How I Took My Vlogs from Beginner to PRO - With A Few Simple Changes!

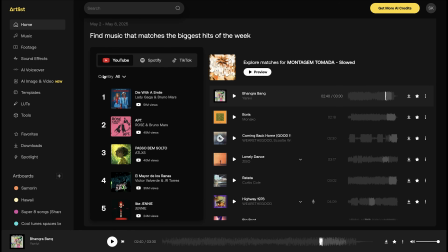246s
They have this super unique new feature where you can head over and find out what the most trending tracks are on popular streaming platforms like YouTube,
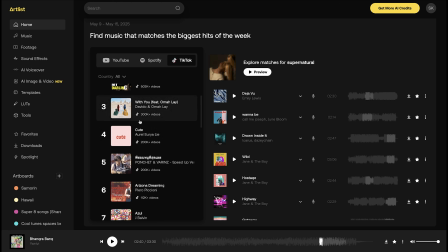254s
Spotify, or even TikTok. You can see which one of these tracks match the kind of vibe that you're looking for. Click on it and get all of the recommended songs that would sound similar to these global trending tracks on any of the streaming platforms of your choice. This can be super useful because it shows you what tracks people are listening to most,
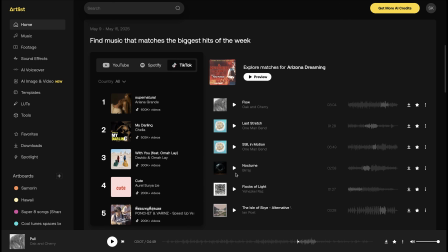274s
and ensures that you can pick tracks that are similar to these styles to use in your projects. Whether you're aiming for a super chill vibe or something with an emotional punch, Artlist helps you find the perfect track in seconds. It's the easiest way to elevate your vlogs and make sure you're getting those vibes just right. Check out artlist.io and use my link for a special little discount. It's all in the top of the description description. It's going to save you a huge amount of time, and it's the platform that I use for all of my music in the vlogs that you see on this very channel. Here's a bit of a controversial one. You don't always have to hold the camera.
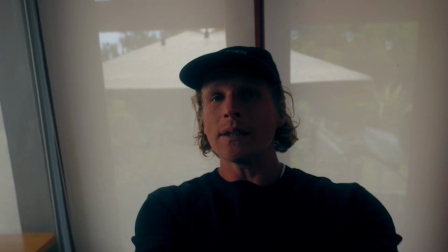314s
You see, this may be a very popular vlogging style, and at times there's nothing wrong with it because you can capture things very quickly as you're on the go,
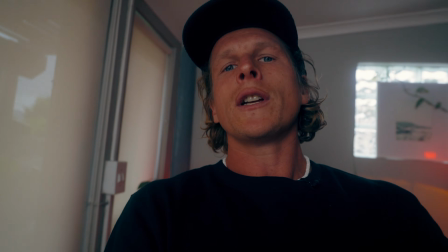322s
but it can also often feel very rushed and kind of chaotic and a bit all over the show.
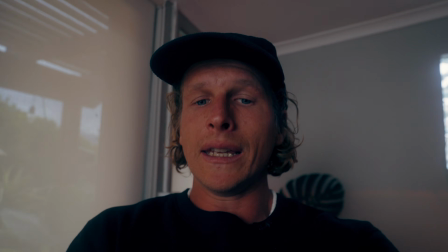328s
If you want to just level it up ever so slightly, there really is a place for just putting this camera down somewhere,
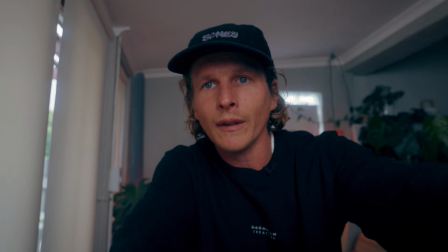336s
setting up a nice angle, and speaking to it from a static shot.
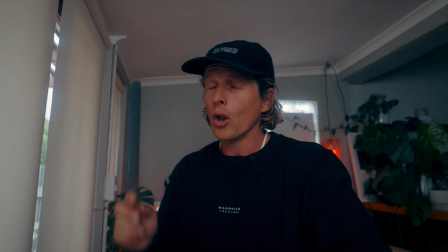341s
It makes it feel a little bit more intentional, but not only to the viewer, to yourself while creating the vlog as well.
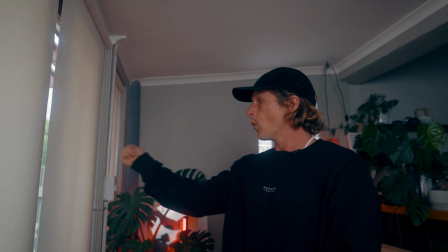348s
And I find when I'm just kind of winging it and flowing my camera all over the show,
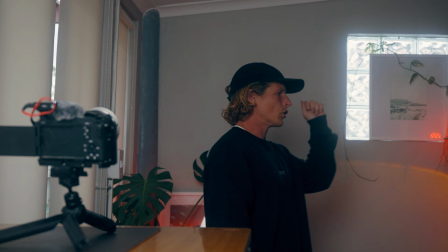353s
I end up babbling, I end up talking a lot, I end up showing a little bit too much and kind of drawing things out.
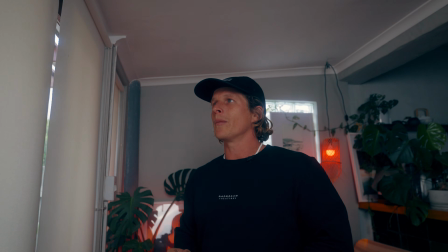359s
Whereas when I put my camera down like this, I'm so much more intentional about it. I put that camera down, I think of what I'm gonna say, I'll hit record, I'll kind of get that piece of information or dialogue to camera, and then I can hit stop. I'm not saying that you shouldn't do some of these from time to time.
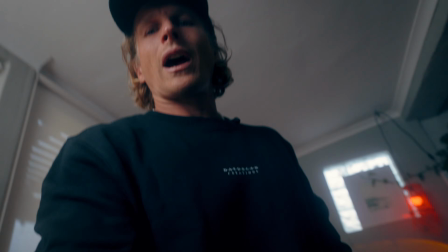376s
I think a great way to do it is to use a combination of both, but try and avoid just having your whole vlog being some of these, because sometimes it's actually just really nice to put that camera down and get a little intentional with it.
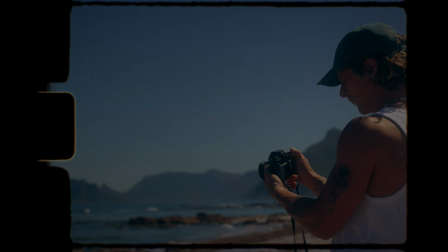392s
Next up is using intentional cutaways to support your story. Now, just because you're shooting a vlog, it doesn't mean that you shouldn't get supporting B-roll that further emphasizes the points that you're trying to make. Instead of randomly cutting to some B-roll, try and make sure that each shot serves a purpose.
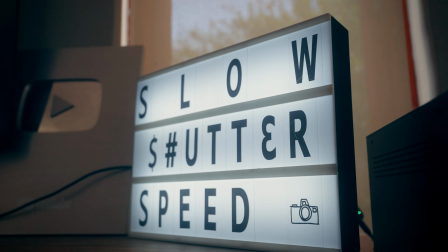410s
Whether it's showing something that you're talking about or giving context to your surroundings, this really helps the viewer understand what's going on. Something I like to do is sometimes I'll talk and say a whole bunch of stuff with my dialogue, and then right after that I'll go, I spoke about these things,
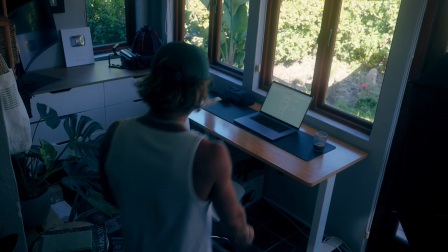425s
let me take a few extra seconds just to capture some of these shots that I can place over that maybe otherwise boring static shot, making it way more interesting with that relevant cutaway B-roll that we can play over it. Avoid random updates and try and focus on a narrative. Now here, this is a very hard one, but it's one that if you can put a bit of extra energy into,
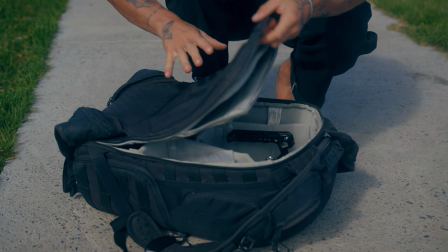451s
it will make the biggest difference to your vlog, I can promise you that. So here's what you want to do. Instead of giving random updates or kind of just taking bits and parts from your adventure or your day,
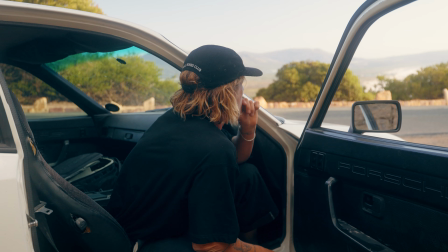465s
try and focus on having some sort of narrative thread that focuses through your entire vlog.
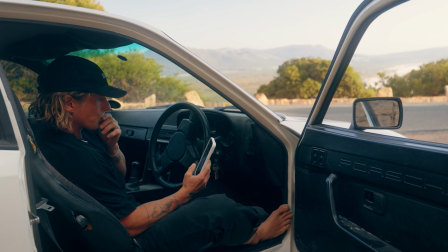471s
I like to think of a rough idea of what my vlog is going to be,
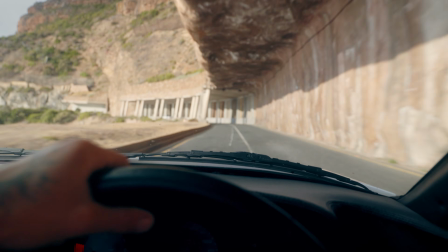476s
and I'll try and always pull on those little threads to further enhance that one continuous idea that's consistent through the vlog. It's easy to assume, oh, well, it's a vlog, maybe it's a travel day. I really don't have an idea of what's going to be happening in the day, so I can't plan it.
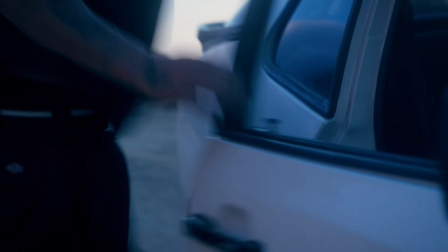492s
I'm just going to shoot a bit of everything.